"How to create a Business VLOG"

So find the 3 points you're going to make and try in a vlog to devote maybe a minute and a half to each of those 3 points. That way it's easily digestible. It is the format of YouTube and the vloggers out there. If you want to make a 30-minute video, you can, but who's really going to watch 30 minutes online? Very few. Too many distractions. So think of the 3 points, and on each one, dip into them with a level of detail that will interest your viewers to maybe want to find out a bit more. Don't give them everything, but just enough to spark that interest. The other thing I'll say about content is In a vlog of some sort, you need to present it almost like a story. There's a beginning, a middle, and an end. The beginning is when you say, hey guys, this is what we're going to cover. The middle is where all the meat is, those 3 big points. And the end, well, it's the summary. It's what have we just watched? What have we all just learned? Let's talk briefly about scenes and locations. Now, I understand that when you make a vlog of some sort, your own business video, you might not always be in gorgeous surroundings like this, but that's fine. You could be in the office, around meeting rooms, but here's something to remember. If you're making 3 distinct points, then find 3 distinct locations, a different scene for every point you make. Why? Because it gives the audience a visual signal that you've moved on. One scene for one point, the next scene, it must be the next point.
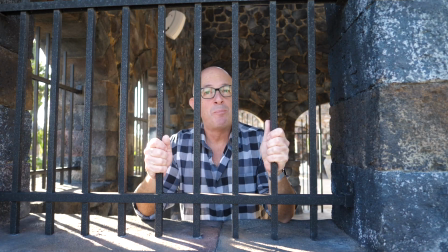346s
Wherever you are, try your best to find interesting shots, because as compelling as your content is, and it is, people are always interested in the visual as well. Alright, a quick comment on light now, because obviously when you're filming anything, you need your face to be lit if you're actually talking. If you're shooting scenery and everything else, then of course you need the scenery to be nicely lit. So what you want to do when you're walking around is not worry about bringing lights with you. That is never going to happen. The world of the vlogger is not one where you need your own lights. Instead, take advantage of what we call natural light, or wherever you find that light exists. Now, what you never want to do is backlight your shot. I'll give you an example. I'm going to grab this now.
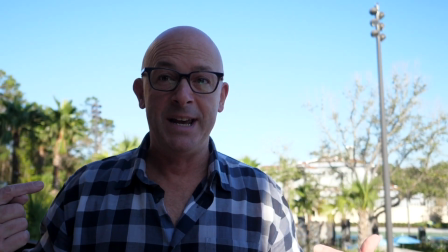397s
Now, right now, I'm backlit because the sky is really bright.
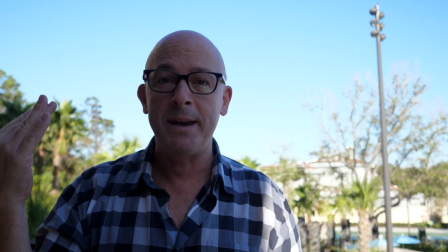401s
My background is bright, and I haven't got much light coming at me because I'm next to this faux castle.
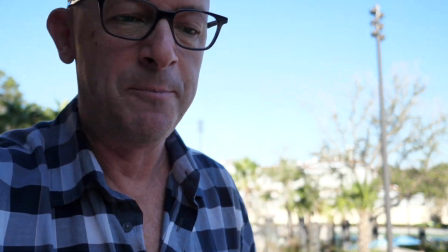407s
I'm in Disney area. Now, if I turn it around,
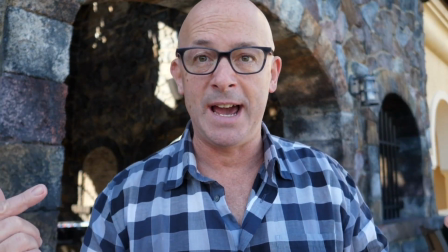412s
now I've got the light coming from the sky, I've got reflected light, which apparently is the most flattering of all light.
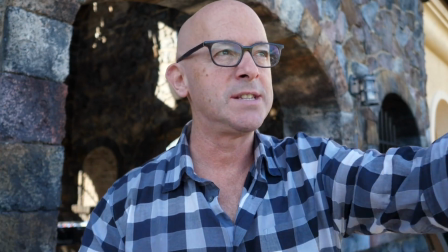419s
Reflected light bouncing off objects, trees, the swimming pool, and behind me is dark.
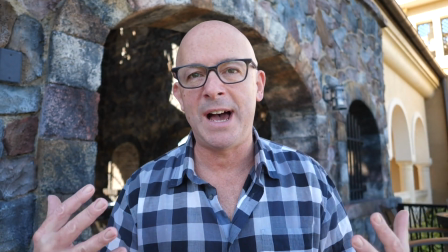425s
And you get a much better shot because now you've got all this natural light bouncing back into your face and people can see you.
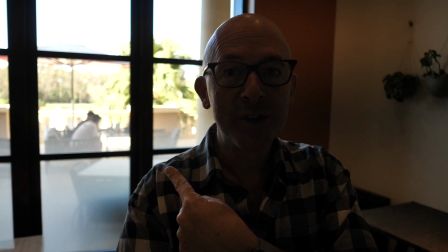432s
Backlit again. Right, one more thing on lighting. Windows can be your enemy, but also they can be your friend.
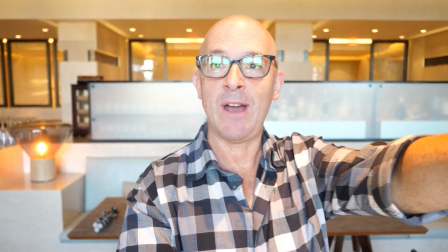439s
Just come up to a window and look out of it. Now, I haven't even tested this yet.
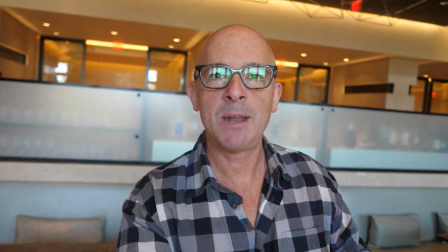445s
I think that's a bit what they call hot, a bit too bright. So I'm gonna stand back a tiny bit. I'm gonna let the light fall slightly.
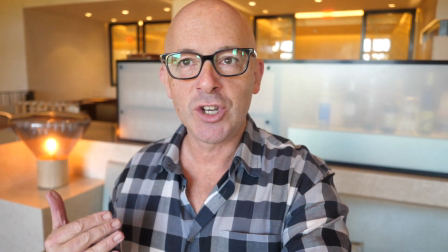451s
I'm further away from the window now, but I feel like I've actually got some decent light on me just by using what's coming through the window.
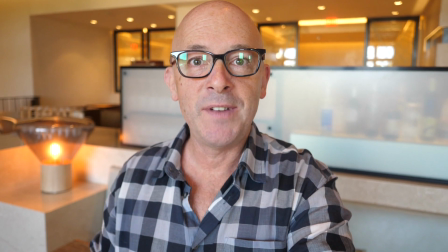458s
So you don't have to be outside to take advantage of natural light. Another no-no is shooting in direct sunlight.
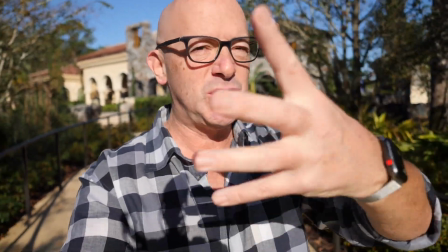465s
Number 1, you're gonna be squinting, and number 2, it's too harsh. You can see shadows.
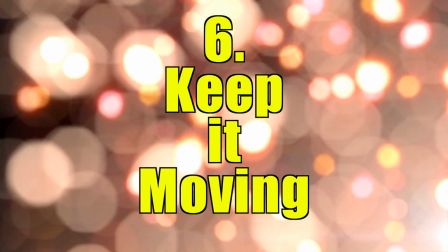470s
Don't do direct sunlight. A number of people have also asked me, why are you always walking?
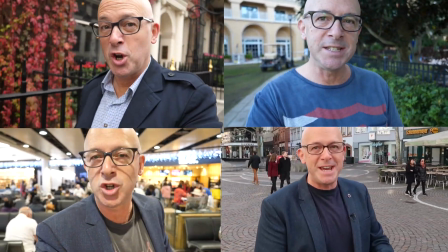477s
Well, number 1, I actually feel like I can think more clearly when I'm in forward motion. But number 2, there is a reason behind the madness. Because every video should feel like a journey. You're going from point A to point B to point C. The visual movement that I create when I'm walking, I think adds to that effect that we're on a journey together.